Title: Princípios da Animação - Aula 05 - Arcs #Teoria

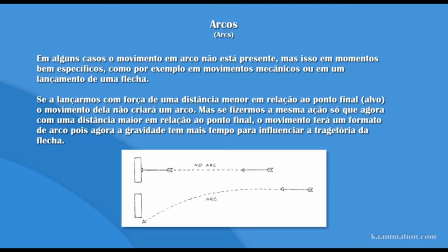Então, se a gente definir que quanto menor for a distância entre o ponto final, ou seja, onde a flecha vai pegar e onde o atirador vai estar, então quanto menor essa distância, menor vai ser o trajeto de arco da flecha.
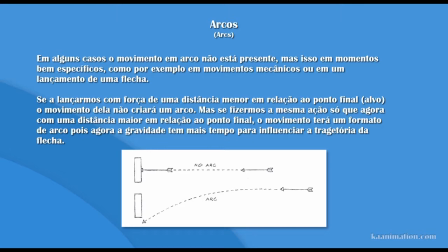Por quê? Porque como ele vai estar mais perto do alvo, se ele utilizar bastante força no lançamento da flecha, então a flecha não vai ter tempo de sofrer a influência da gravidade. Então ela vai muito forte, vai reto e aí ela vai acertar o alvo com uma linha reta.
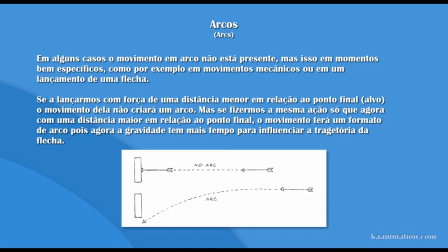Então esse é um caso muito específico de que a trajetória em arco não está presente. Mas se a gente pegar, deixar o alvo onde está, e se a gente colocar o atirador mais longe do alvo,
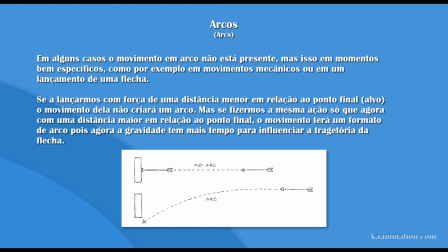então aí sim a flecha vai ter mais tempo para percorrer, ela vai ter um percurso maior para seguir, então a gravidade vai ter mais tempo para influenciar na flecha, para ser aplicada na flecha. Então, aí sim, a flecha vai começar a sofrer um movimento de arco A sofrer uma trajetória de arco
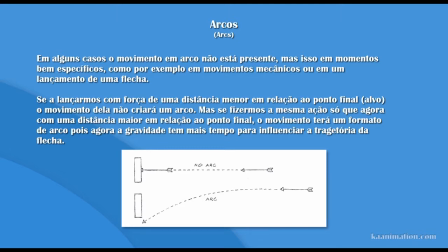Por conta desse maior tempo que ela vai ter no ar Certo? Então tá aí um exemplo bem específico Da onde a trajetória de arco pode não ser aplicada Mas também depende da distância do atirador em relação ao algo Quanto mais perto e mais força a flecha
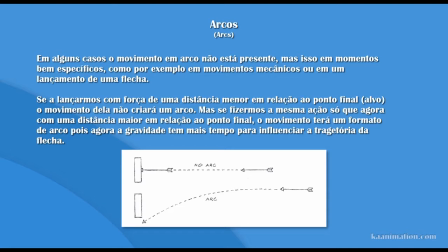não vai sofrer a influência da gravidade E aí ela vai em linha reta mas se o atirador estiver mais longe do alvo, então ele vai lançar a flecha e aí quando a flecha estiver fazendo seu percurso, a gravidade vai ter uma força maior sobre ela no decorrer do percurso e aí automaticamente ela já vai fazendo o movimento de arco para baixo.
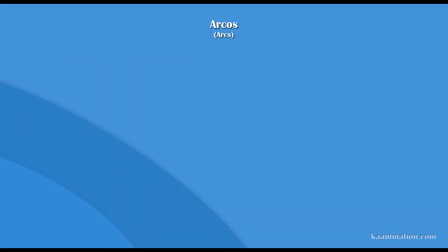Beleza? Então com esses exemplos, a gente já pode entender que o princípio de arco se refere principalmente à criação de movimentos orgânicos, aqueles movimentos que são agradáveis visualmente ao público. Se a gente tiver, por exemplo, uma animação só com movimentos mecânicos, pode ficar uma animação meio massiva.
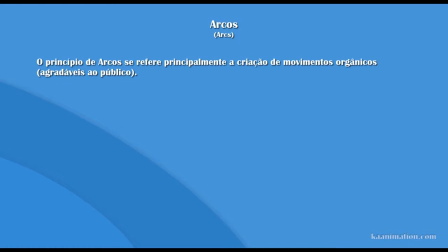Então pode ficar bem pesada para o público assistir, então já não vai ter uma aceitação muito legal. Então através dos movimentos em arcos, a gente cria movimentos mais orgânicos e através desses movimentos mais orgânicos o público tem uma aceitação bem melhor.
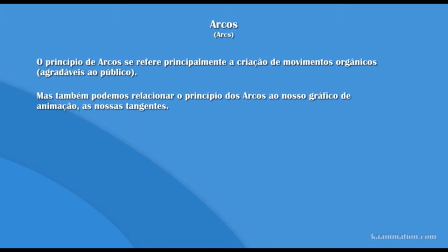mas também podemos relacionar o princípio de arcos ao nosso gráfico de animação, as nossas tangentes assim, a gente já sabe que as nossas tangentes tem uma ligação direta com o movimento dos nossos personagens por
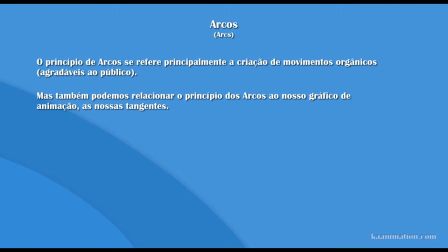isso que a gente define a posição da tangente para a gente ou suavizar ou então definir o movimento a gente pode traçar uma direção só através das nossas tangentes, trabalhando direto na nossa linha de animação Ou a gente pode também utilizar as tangentes para tornar o movimento mais forte, mais pesado, né?
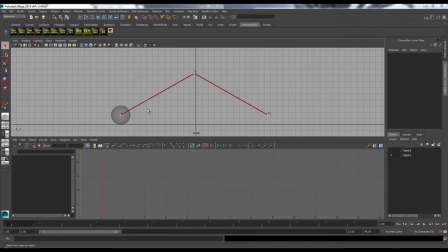Trabalhar essa relação de peso. Então aqui nós temos uma bola que ela vai fazer a sua trajetória em 13 frames. Só que aqui ela não vai respeitar o princípio de arco, o movimento de arco.
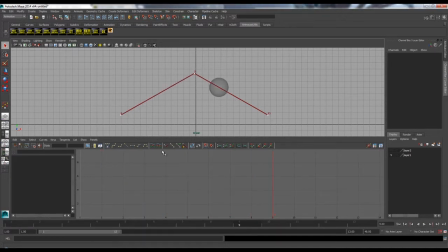Então vamos passar aqui, ó. A gente já tem até uma linha, né? Marcando a trajetória dela. Certo? Então ela tem esse movimento, que é um movimento meio mecânico. A gente não consegue sentir nenhum tipo de vida na bola.
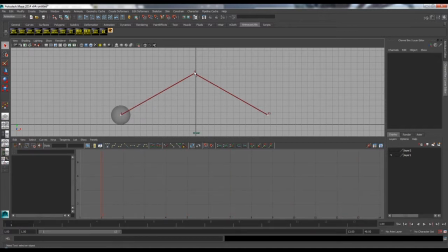E até fica um pouco falso, porque ela sobe e aí para aqui e aí de repente já desce em linha reta. Então o princípio de arco, quando não aplicado, a gente tem um movimento um pouco mecânico.
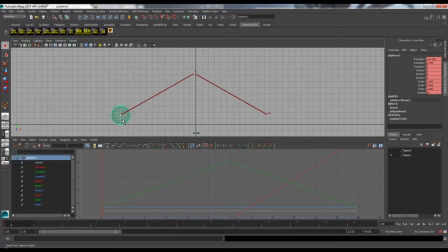Certo? Então para corrigir isso a gente pode ir no gráfico, logo aqui embaixo, a gente tem o Translate Y e aqui o gráfico que segue a mesma trajetória da nossa linha aqui.
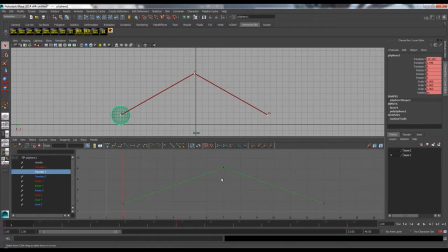E agora para a gente definir, trabalhar o princípio de arco aqui dentro do gráfico, a gente vai trabalhar com as tangentes.